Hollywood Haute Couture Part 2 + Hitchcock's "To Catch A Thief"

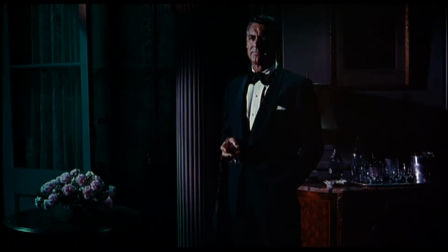(4:18)
And a series of thefts, jewelry thefts, occurred in the French Riviera. And of course, Robey is accused, he's the prime suspect anyway, of all the burglaries, if you will.
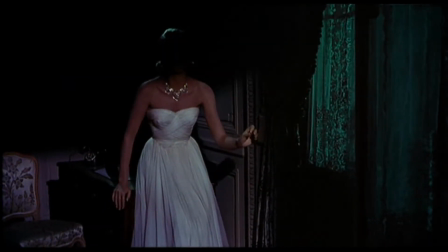(4:31)
In the process of trying to clear his name, he meets Grace Kelly, as we see here, who comes from a wealthy American family.
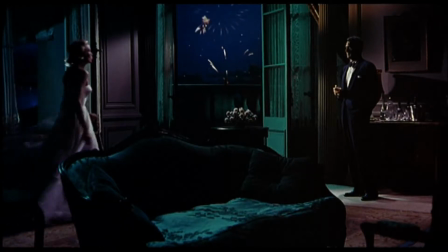(4:39)
Look at the lighting of this scene here. She's tempting him with his jewelry, and the way Hitchcock and his cinematographer Robert Burks photographs the picture, they do so with the full knowledge that logical
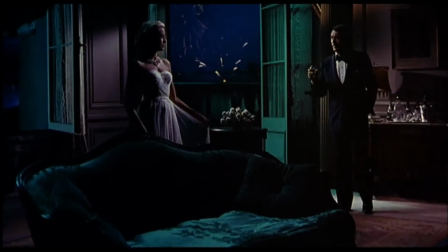(4:53)
motivation of light will drive the stylization of
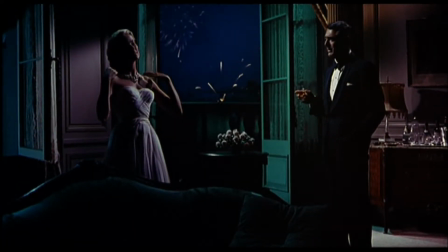(4:59)
the picture itself. so the fashions are very important in the picture as they always are in hitchcock films and the fashions here are by edith head and grace kelly is wrapped in this just stunning uh white gown
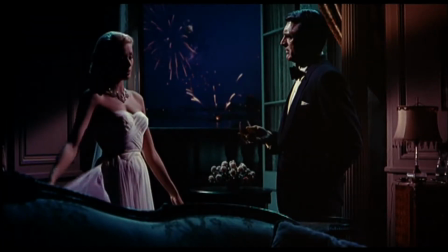(5:12)
strapless so it emphasizes the jewelry around her neck that she's teasing roby with so it's interesting that
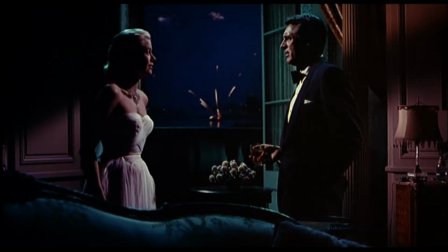(5:20)
here she thinks that he is the cat burglar and she's tempting him to rob her But there's
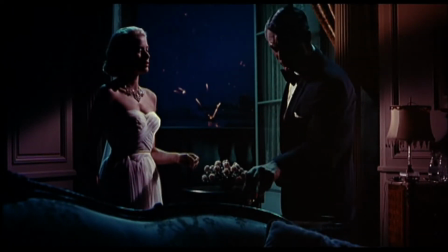(5:27)
a sexual theme behind this in that she has a kink, she has a fetish,
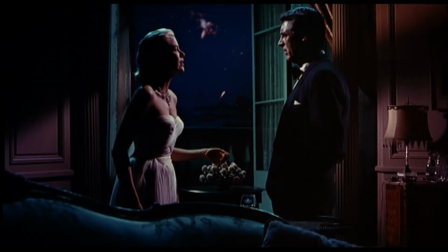(5:33)
where this turns her on, that he is a criminal, and that to rob her gives her a sexual thrill.
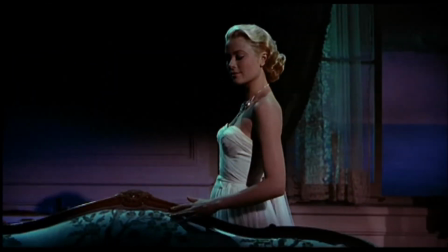(5:40)
So this is typical of Hitchcock, where sex is used as a power, as a weapon,
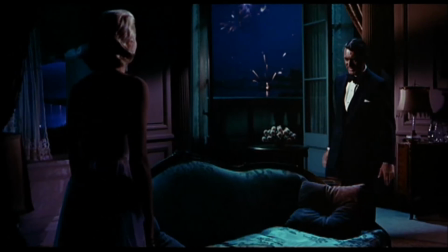(5:48)
as a fetish in so many of his pictures. and certainly here the fashion by Edith Head helps to emphasize
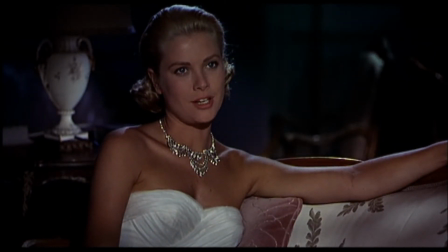(5:57)
not only the sexuality of Grace Kelly but that gorgeous necklace that she's trying to lure the Cary Grant character towards her.
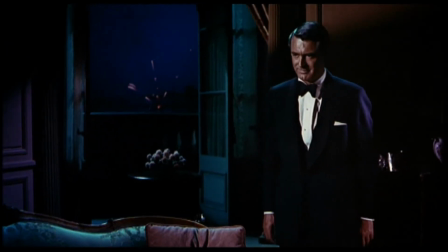(6:06)
He's attracted to her of course and he's going to give in and why wouldn't you when you've got Grace Kelly wrapped up in a gorgeous
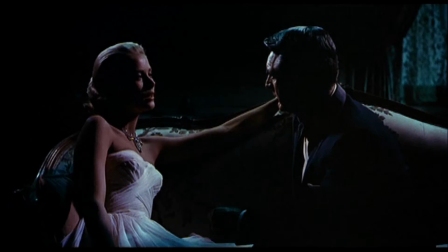(6:14)
Edith Head gown and this comes into one of the great moments of sexual metaphor in the movies. This must have been pretty racy stuff at the time with Hitchcock intercutting between the lovemaking and the actual fireworks themselves.
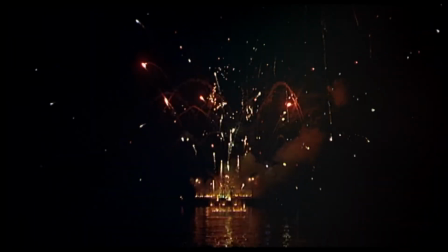(6:32)
This was a clip that was potentially going to be in my Hollywood haute couture show part one and possibly in part two,
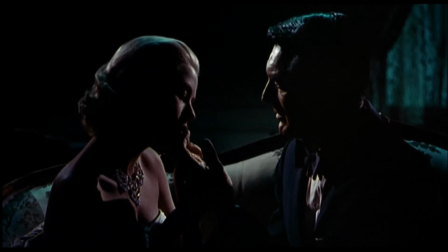(6:39)
but because it wasn't dealing with a particular specific fashion show
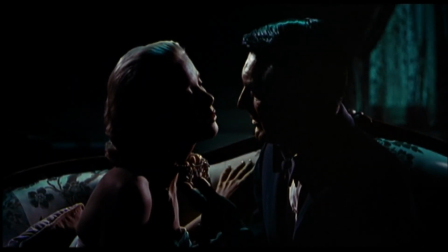(6:46)
or where fashion is obviously super integral to the scene itself,
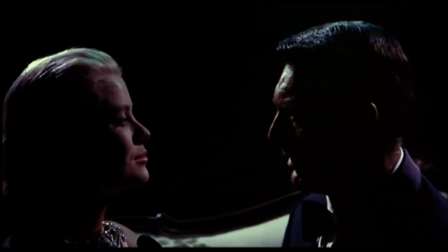(6:53)
even though the fashion is important to the psychology of the characters here, I just felt it had to go by the wayside.
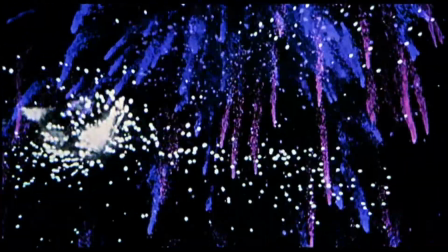(7:00)
But certainly this can be used for another show, perhaps a show on Hitchcock and fashion, Fifty Shades of Hitch.
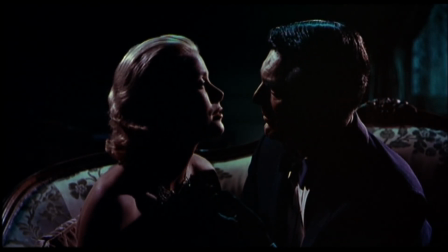(7:08)
Certainly anything that Hitchcock did with sexuality and fetishness and kinkiness in his movies
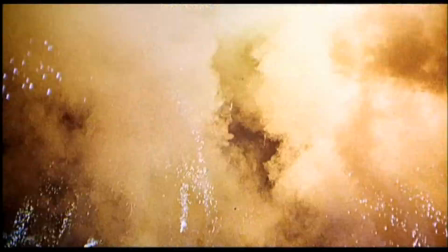(7:14)
far outstrips anything in the Fifty Shades of Grey movies. That's my opinion anyway. Hope you enjoyed this.
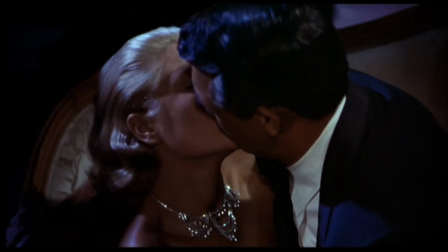(7:20)
Thanks very much.